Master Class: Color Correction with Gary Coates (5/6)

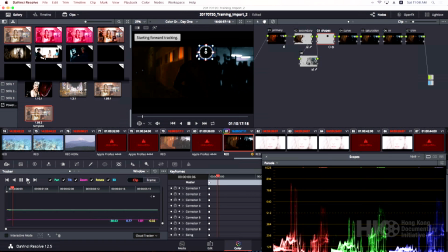[8:37]
I select the tracker. I press forward. And I kind of hope that will follow him while I enjoy this cup of coffee.
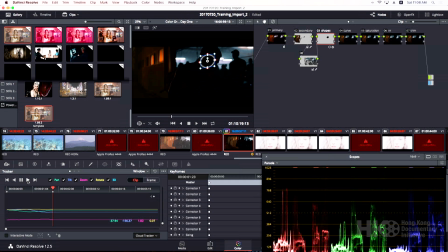[8:53]
And it stopped. The tracker decided to interrupt my coffee break. So when it does that, you just have to restart it. So it's put all these tracking marks in here. You can continue tracking by playing it again and coaxing it along
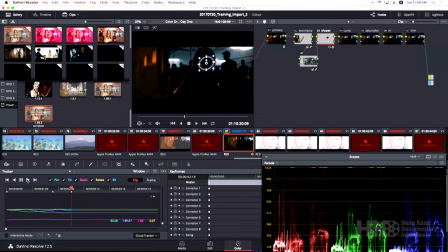[9:14]
and it gave up again. And let's try it again. Yeah, this is one of the harder tracks to do.
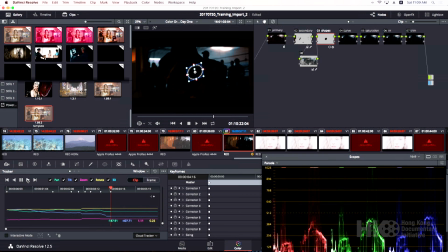[9:31]
And then it just jumped down there. So I think that's probably the end of its effectiveness. So once having done that, I might then expand the shape.
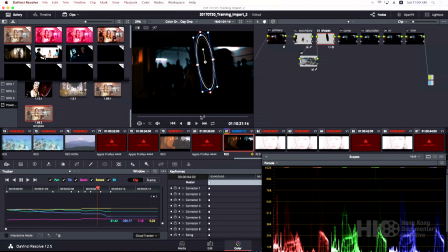Soften it a lot. And within that, I'm just going to give it a little extra brightness.
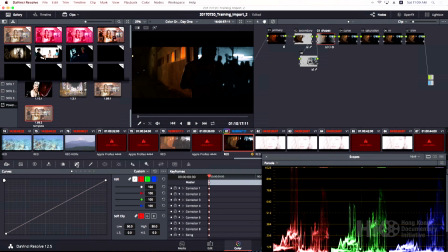[10:05]
So in general, it's as if we had a light, then we're trying to track that light with him. More or less working.
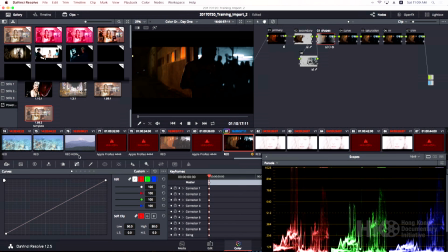[10:20]
But for drama, we may want to defocus the shapes around it. So you can do, if you right-click on this and select outside, add node outside,
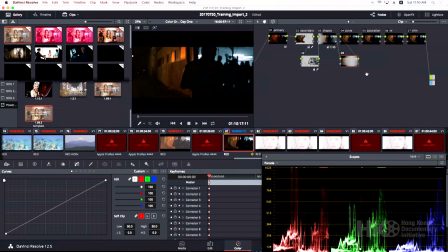[10:39]
then everything outside of him, more or less, it's very soft though, we could defocus that. So I'm going to the focus, which is this, and I'm going to take radius here all the way there.
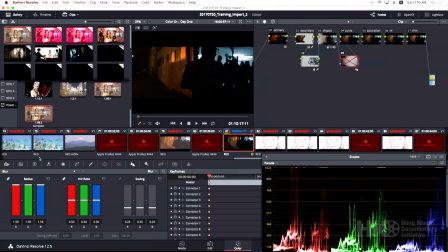[10:56]
And now we have a kind of an interesting blurring around him. Now, I mentioned using shapes also for vignettes. I'm going to add another shape.
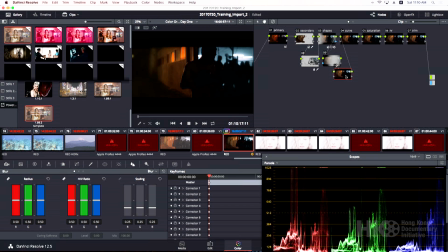[11:11]
I'm going to put a vignette in the picture because it's very modern and dramatic. And so center it, increase the size, increase the aspect out to the corners.
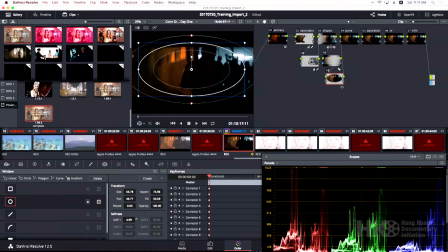[11:28]
You can leave it slightly soft, and then select the outside function. And then within the outside, in primary, you can darken.
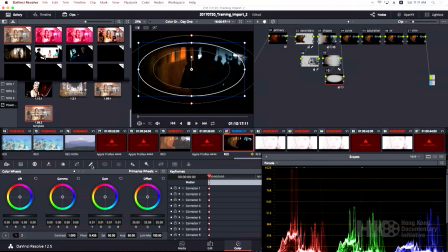You know, that's a very strong, dramatic matte vignette. I prefer, personally, to feather that out to the point where my clients don't know I'm doing it. I said, did you put that vignette on?
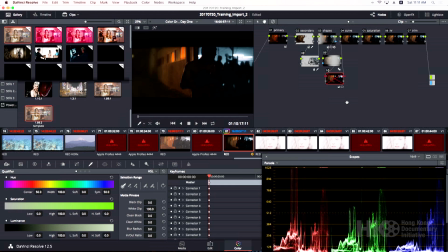[12:05]
I said, yeah, I did. There it is. So we've come from this to this. In serving the narrative, we have added drama, a sort of emotional tension of the outside and the inside. There's a color conflict. There's tension there. The vignette itself sort of says there's an inside comfort zone and an outside threat or danger. It's murky out there. It's dark and soft focus. What could happen to me?